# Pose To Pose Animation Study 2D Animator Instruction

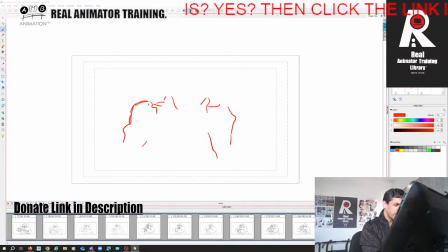You can go over and draw it like illustration, but then when you're animated, you got to think you're always moving big simple shapes, and it'll look cleaner, it'll look nicer, it'll look better proportioned.
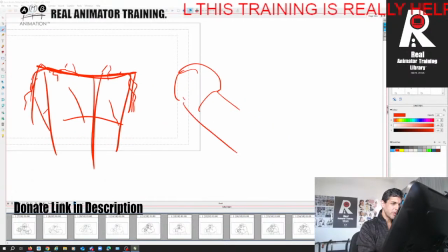Foreshortening wise, right? If you just have a shape like this, then your foreshortening will make a whole lot more sense.
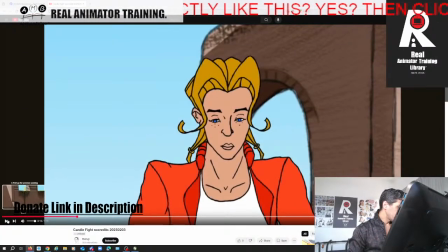Hello, Hervonia Baker. But I'm not going to focus too much on those drawing things.
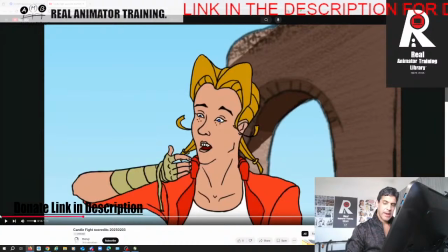So again, here, if we look at the
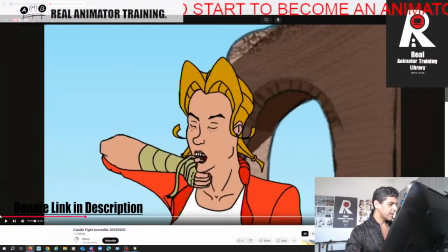proportioning, as you're animating the hand coming to the head, her head is huge compared to her hand and her arm, right?
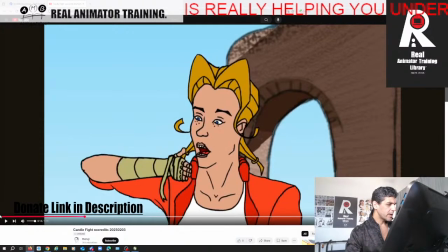So we have to think about that in terms of appeal. I mean, maybe you're going for this, it reminds me a little bit of Beavis and Butthead, but also your teeth and your mouth, right?
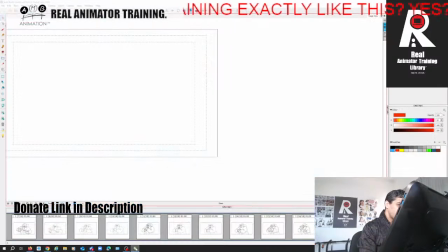They're just, now you've been through my archive, and I know you've studied anatomy, and I know you know this, right? So we're just going to have a mouth,
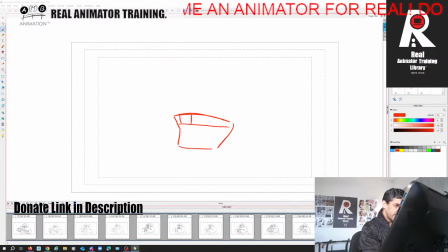and when we open that mouth, we're going to know that we're going to divide those into 4 incisors and 1 canine, right? And then you're going to always have the lips on top, right?
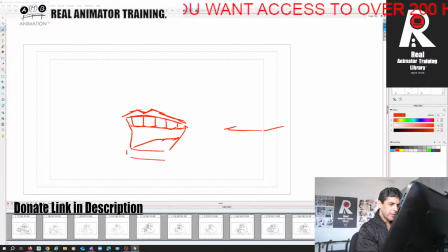So it doesn't matter, right? If the mouth, like you can have a shape like this, if the mouth is just a little bit open and you want to show a little bit of that, right? But this is the thing, but you're kind of like having the mouth shaped like this.
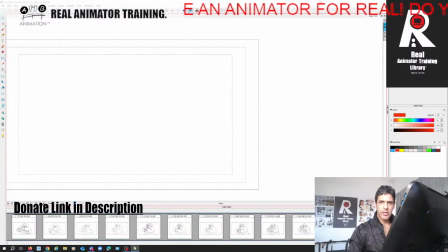So I'm a little bit confused as to how that's happened, Daniel, because I know you've studied a lot of anatomy.
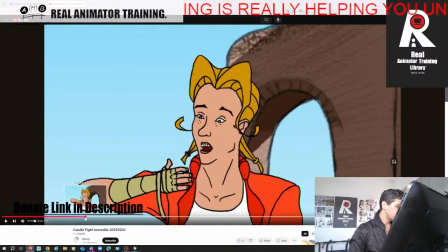What I think is happening with your arm, why your arm is looking smaller,
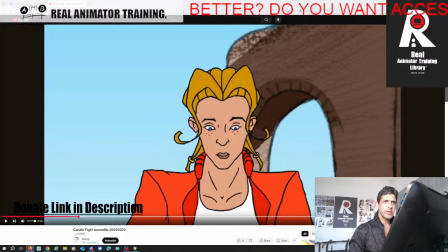it reminds me of when I would work on animated projects in the UK with the British animators that did 2D.
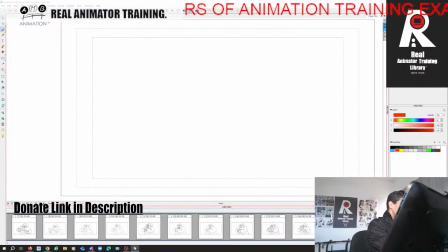A lot of them did place and trace, and it's again probably why your foreshortening is off. They would have an arm like this, right?
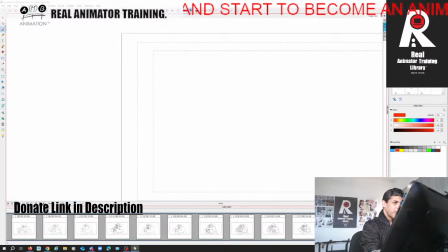And then if that arm was gonna be going over here like this, right? They wouldn't use their eye to judge it, even though it's a lot easier. They would somehow take the piece of paper that they were animating on, and they would
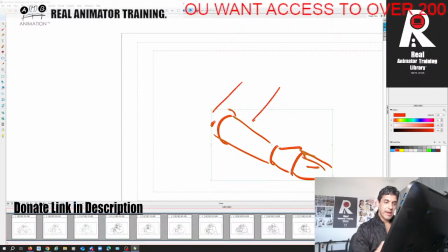exactly like what they do in digital,
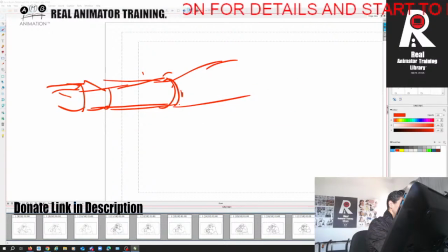they would move that there and they would then trace it, thinking that that's the length of the forearm. But then that takes the whole drawing of foreshortening out the window, right? We want to feel the muscle. We want to feel the shape change.
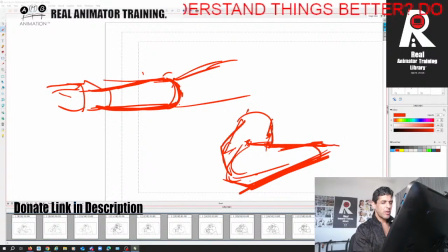We want to see the angle of the arm and all those things that
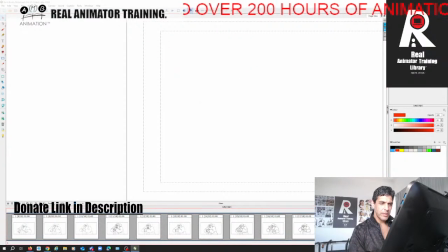enable that, and that enable the eye to believe those things. So part of what makes this film a bit less appealing,
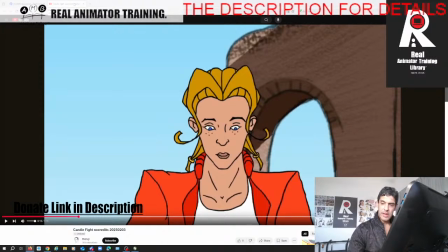aside from your framing, is the inconsistency. It's okay, you don't have to create a conventionally attractive character.
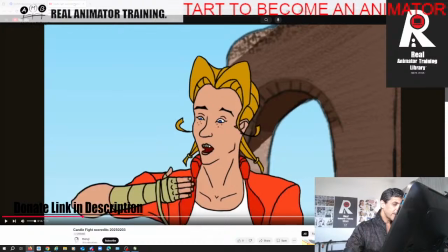That's fine. But there are certain things which, like the size of the head and the neck in relation to the size of her hand.
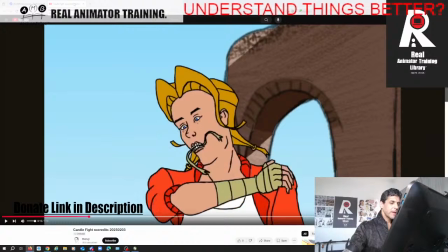And now here, if we look at her hand and her neck, it feels more natural.